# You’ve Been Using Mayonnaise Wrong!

So after we do those, that's all that we get. This is the big shot.
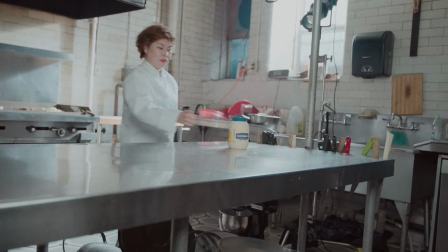4:18 All right, Gabby, let's get you in. Okay, cut.
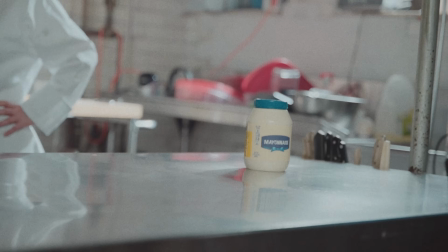4:26 So did it work? Or?
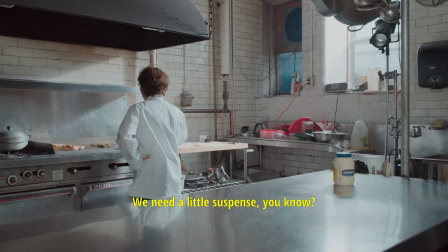4:30 We need a little suspense, you know?
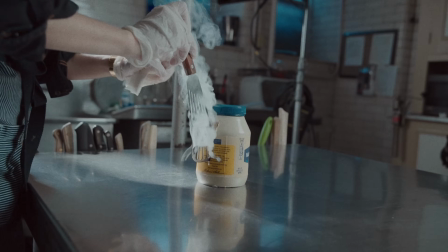4:35 Okay, stop. I wonder if the other one is thinner, because we looked at it under light and we're like, can we see through the chocolate?
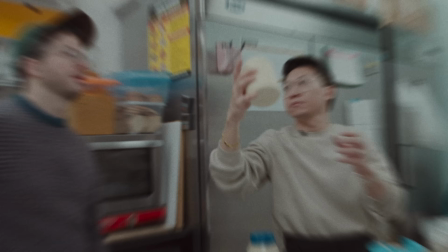4:45 Oh yeah, that'll be fine. Yeah, I think so. It doesn't need to like explode.
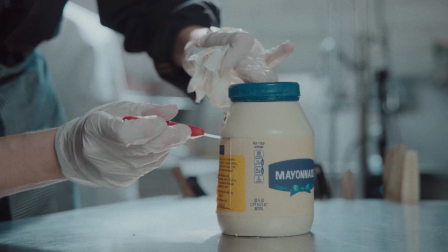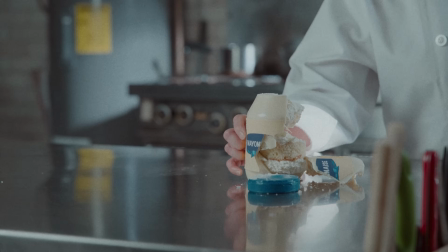4:55 All right, that is something we can use.
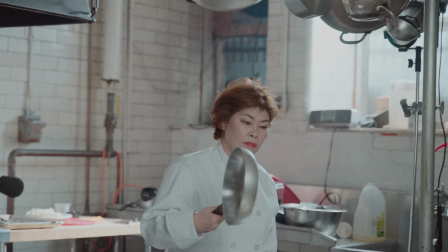5:03 did it. We got it, everybody.
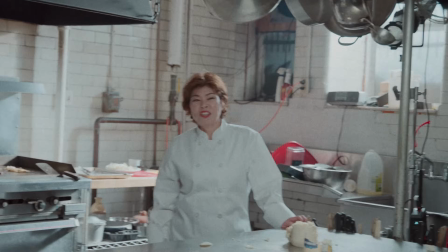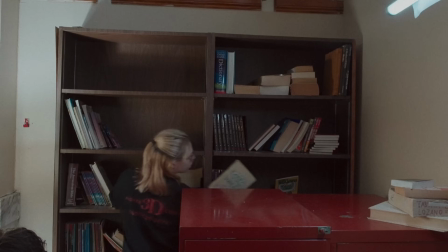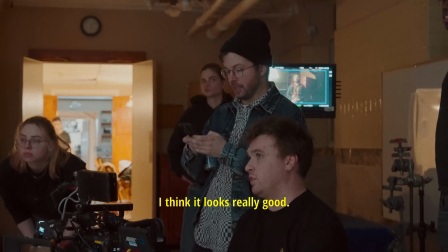5:15 I think it looks really good.
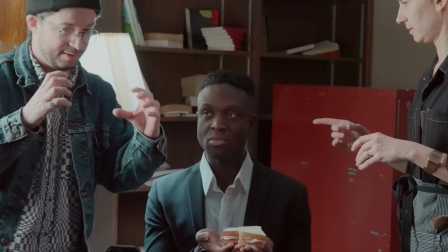5:19 So the way you're gonna hold it is like on either side, like a cartoon almost way of holding a sandwich.
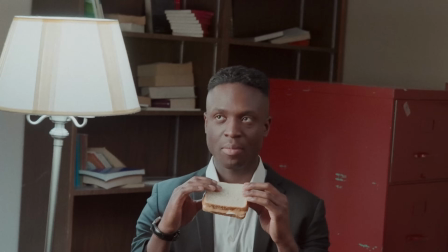5:26 When you bite into it, huge bite, and we want stuff to squeeze out the side so we can see the mayonnaise.
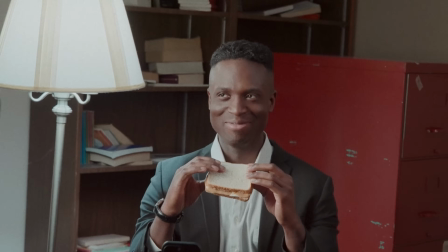5:33 So really get messy, like.
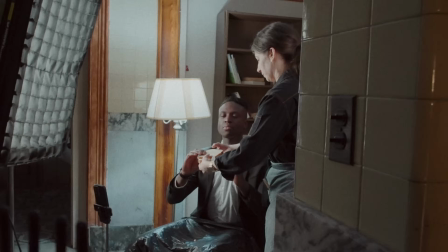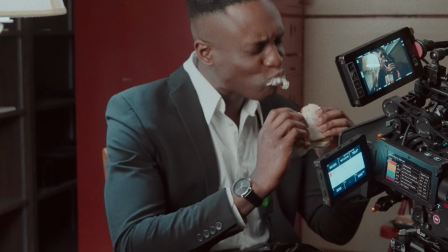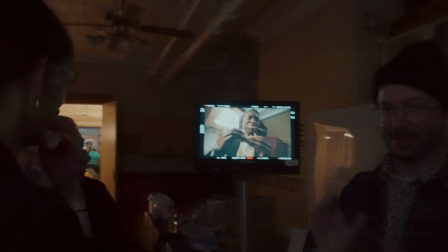5:49 Amazing, we got it, that's it.
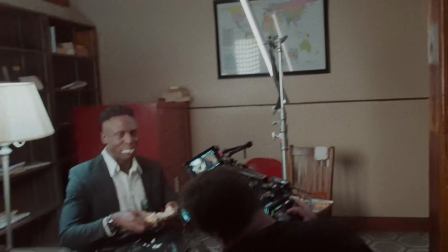That's a wrap on day one. We made it happen and we're about to go into day two and crush the tabletop stuff.
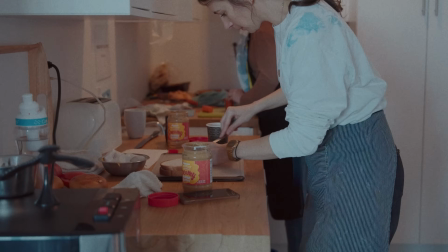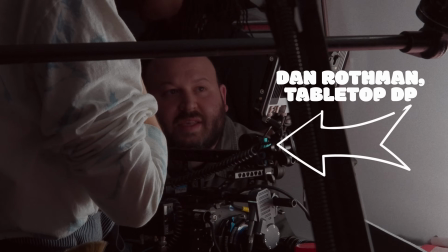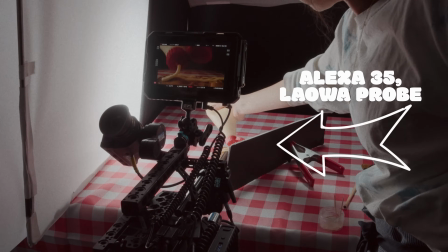6:13 We used the Laowa probe lens to get really close to the action on a K2 slider, which allowed for really dynamic camera movement.
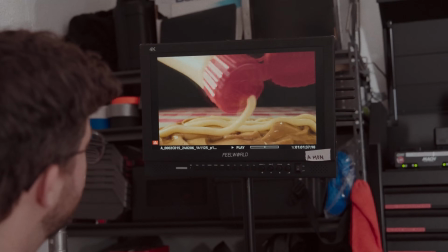6:21 We wanted to capture the unusual application of mayonnaise as appetizingly as possible.
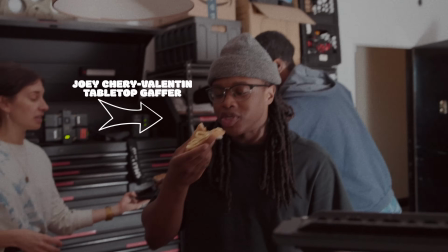6:25 Okay. Peanut butter mayo sandwich. The mayo just adds like a little salt to the peanut butter.
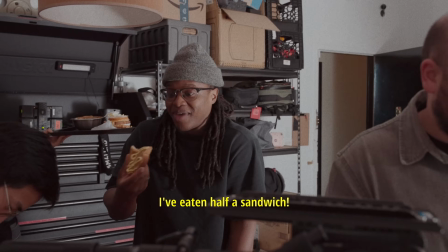6:31 It's way better than I expected. Yeah. I mean, have a sandwich. Yeah. Hey, Veal. Hey, Colin. Hey, Veal.
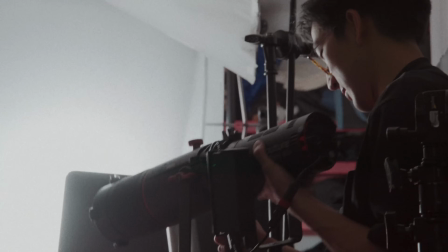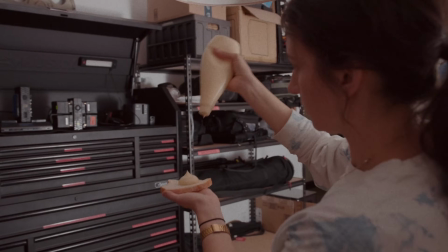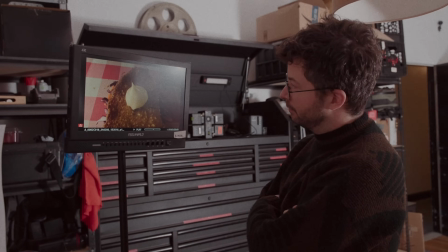6:46 We had to get a shot of QP on a katsu sandwich for a more traditional application. Overall, we had a blast making this piece.
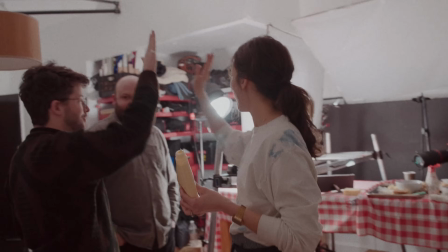6:53 Check out the full piece below, and please hit like and subscribe if you like this content.